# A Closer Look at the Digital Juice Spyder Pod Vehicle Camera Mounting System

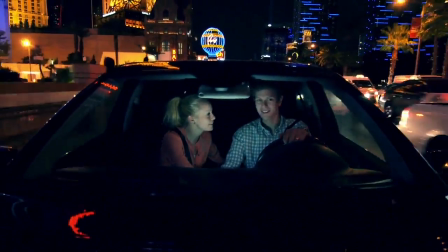0s
Getting high-quality, stable shots of a moving vehicle can add significant production value to your projects.
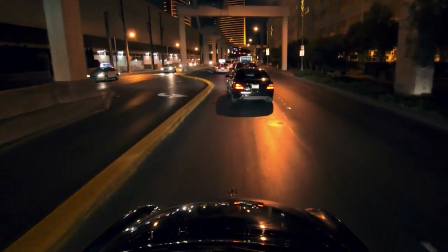6s
Whether it's an interior or exterior shot of your driver or passenger from the side of the vehicle,
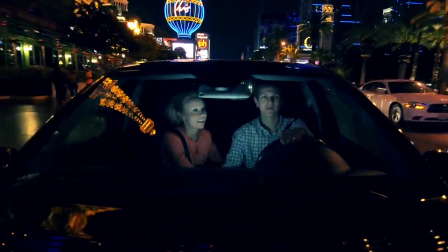11s
a two-shot from the windshield, a close-up of the spinning tire on your getaway car,
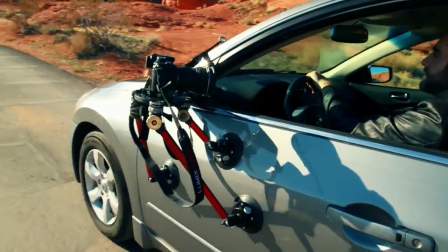16s
or even just play photography, the new SpiderPod vehicle camera mounting system from DigitalJuice will give you all of that and more. Hi, Trevor Hagen here with Digital Juice and this is the Digital Juice SpiderPod.
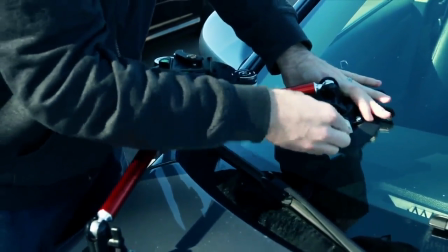31s
The SpiderPod offers stable, three-legged suction mounts, tool-less assembly,
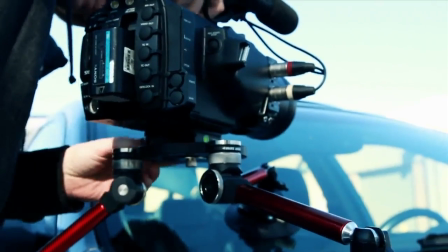36s
a professional finish and will hold up to 50 pounds of camera gear when properly configured.
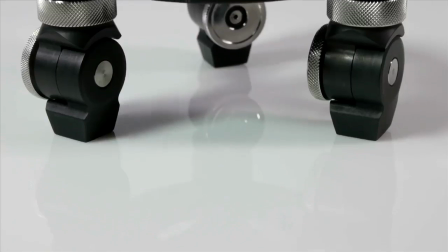41s
The entire SpiderPod vehicle camera mounting system consists of the camera base plate with three attachment joints, three 3-inch,
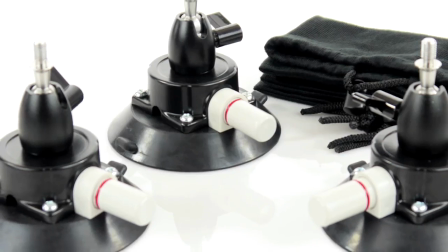50s
three 6-inch, and three 12-inch solid aluminum legs, three suction mount units, each with their own black soft cloth bag,
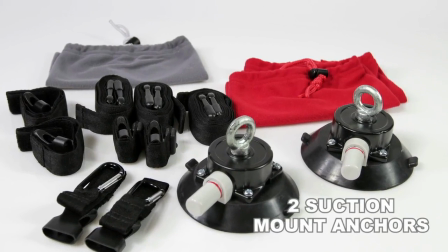57s
the SpyderPod safety kit consisting of two suction mount anchors, each in a red soft cloth bag, three variable length safety straps,
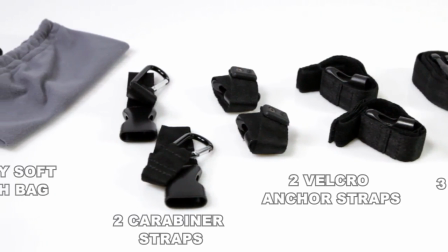65s
two Velcro anchor straps, two carabiner straps, and a gray soft cloth bag for the safety kit.
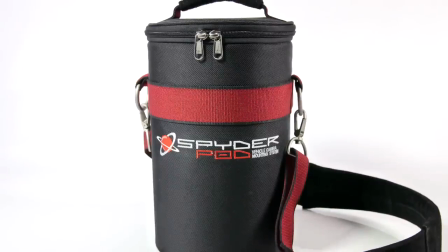71s
Both the SpyderPod and the safety kit easily and compactly store in their own
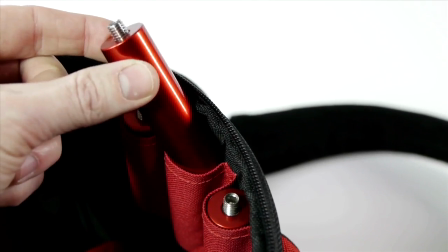76s
custom bag with internal loops around the inner edge to hold the leg extension rods a top
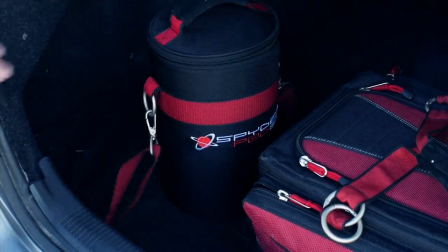81s
handle and a heavy duty leather padded shoulder strap for easy transport the
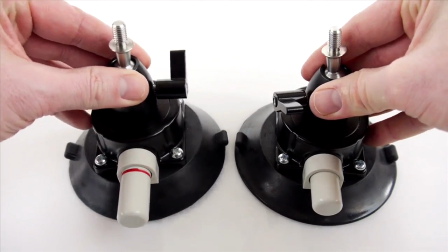86s
4.75 inch vacuum actuated industrial grade suction cup mounts can
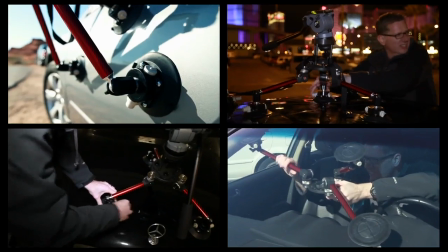91s
be easily affixed to just about any smooth surface on any vehicle and are each contained in their own soft cloth bag to keep them clean between uses
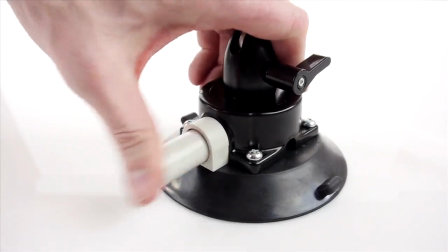99s
a few pumps of the large pins on the side of each unit is all you need for optimal adhesion when When the red line disappears on
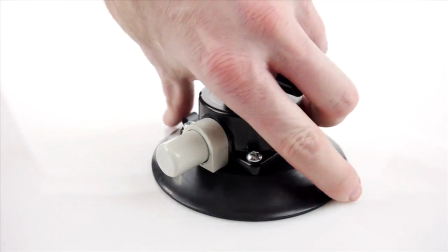105s
the suction indicator, you're ready to go. Simply lifting one or both of the side tabs will release suction.
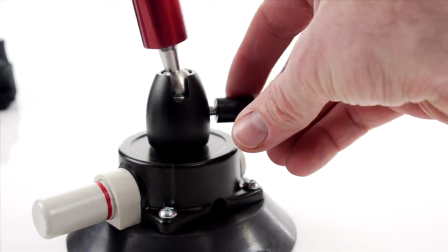111s
Each suction mount is also fitted with an adjustable ball joint, allowing for an extensive range of lockable positions for the attached legs.
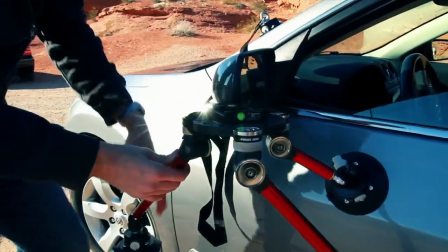119s
Three adjustable length legs attach to the camera base plate joints and can be linked together
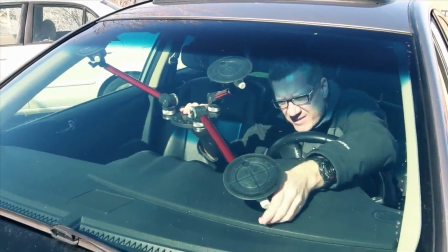124s
in any combination you need to create the perfect length of legs to fit any shooting situation.
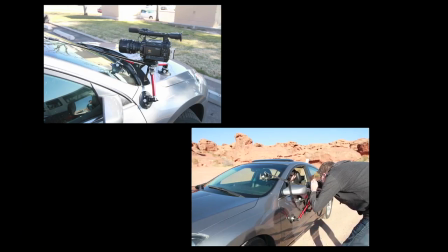129s
This also allows the SpiderPod to be positioned at a variety of distances and angles from the vehicle.
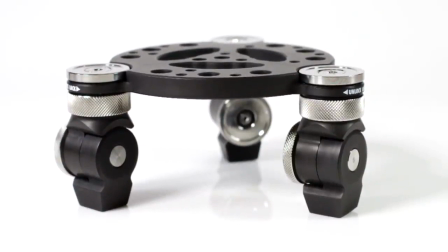134s
The versatile camera mounting plate includes 138 16 threaded and 11 quarter 20 threaded
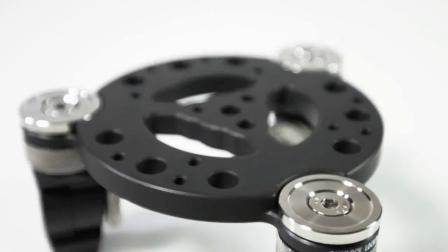141s
mounting holes allowing attachment of multiple camera configurations in addition to articulating arms,
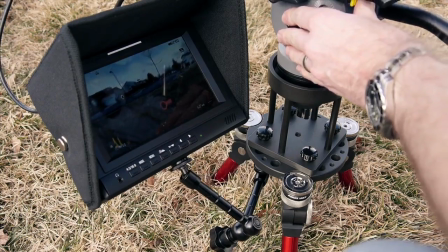147s
small lights, a monitor or anything else you may need to attach using your preferred mounting hardware.
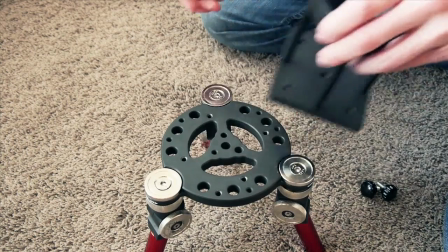152s
Four of the quarter 20 holes are even positioned to accept the optional DigitalJuice Hi-Hat riser unit
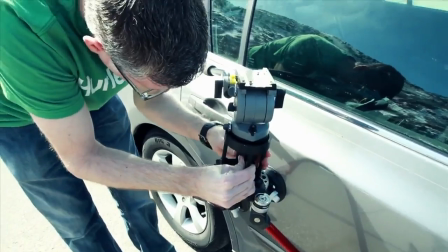157s
enabling the use of a tripod ball head for even more flexible and smooth camera movement.
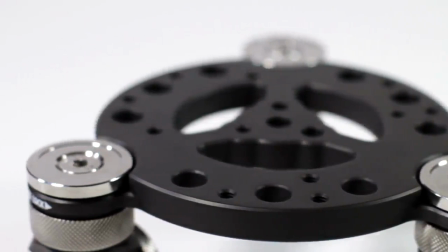163s
The mounting stage of the Spyder Pod has three leg attachment points that are each fitted with two positive locking ratchet joints, one for tilt and one for swivel.
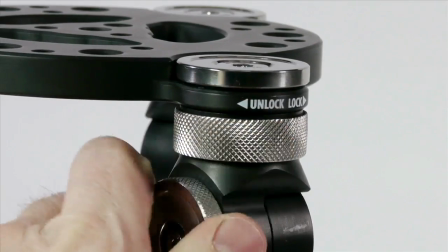172s
Each joint uses a quick turn lock ring that will lock and unlock with a slight twist.
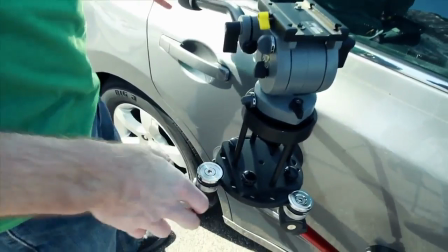178s
Once the Spyder Pod is attached, we highly recommend the use of the provided safety kit for additional protection for your camera rig with up to
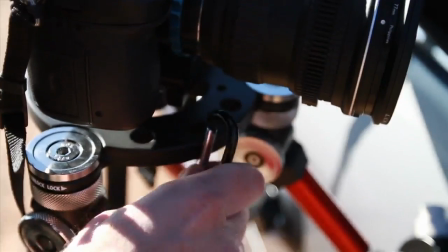185s
three additional anchor points your vehicle using either the suction mount safety anchors with carabiner straps,
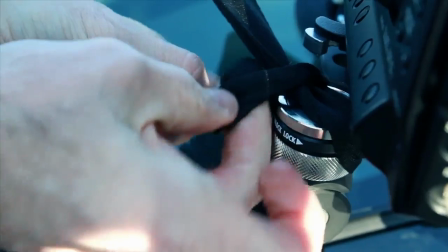190s
the pinch straps, or the velcro straps.
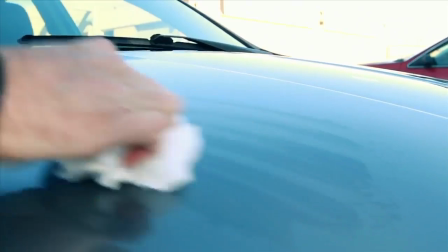193s
And when using any mounting hardware it's also always important to clean the surfaces well prior to attaching the suction cups allowing for the best adhesion possible. Let's look at the spider pod in action in the earlier shots that we demonstrated at the beginning of this video.
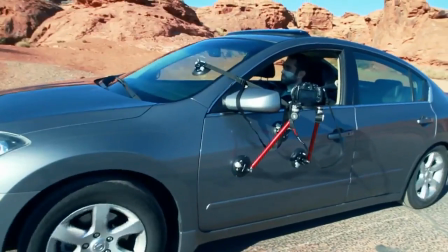206s
For our interior driving shot we mounted the spider pod near the front of driver side door with the window down
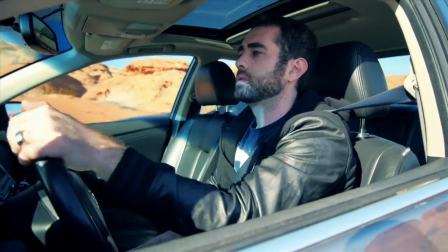212s
allowing a better exposure of our talent and minimizing reflections in the glass because of time of day we were shooting.
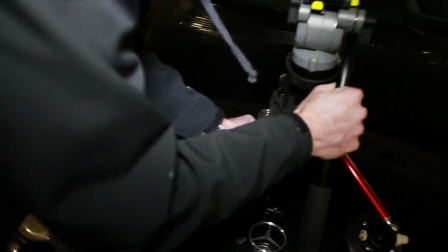218s
For our two-shot, the Spyder Pod was mounted on the foot of the car.
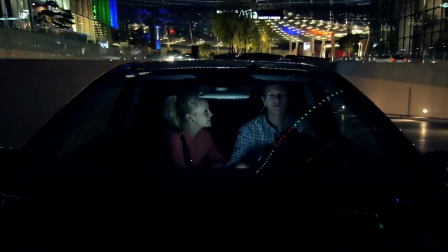222s
A Digital Juice Mini Burst LED light was placed in the dash to illuminate our talent, and the backdrop of Vegas gave us plenty of external light.
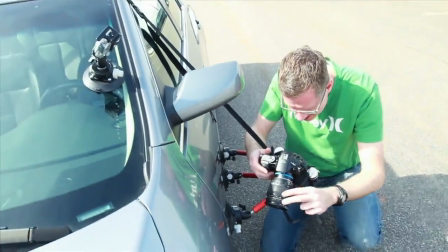230s
The Spyder Pod was also mounted to the lower side of the car for that classic wheel spinning shot.
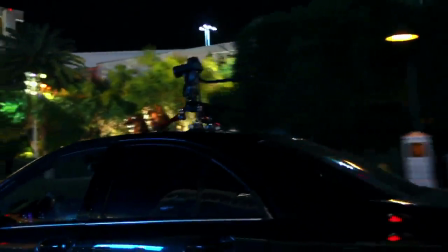234s
For our plate photography, we mounted the Spyder Pod to the roof of the vehicle, allowing us to follow our lead vehicles in their chase. A similar configuration was used in my intro, but could easily be used when leading another car.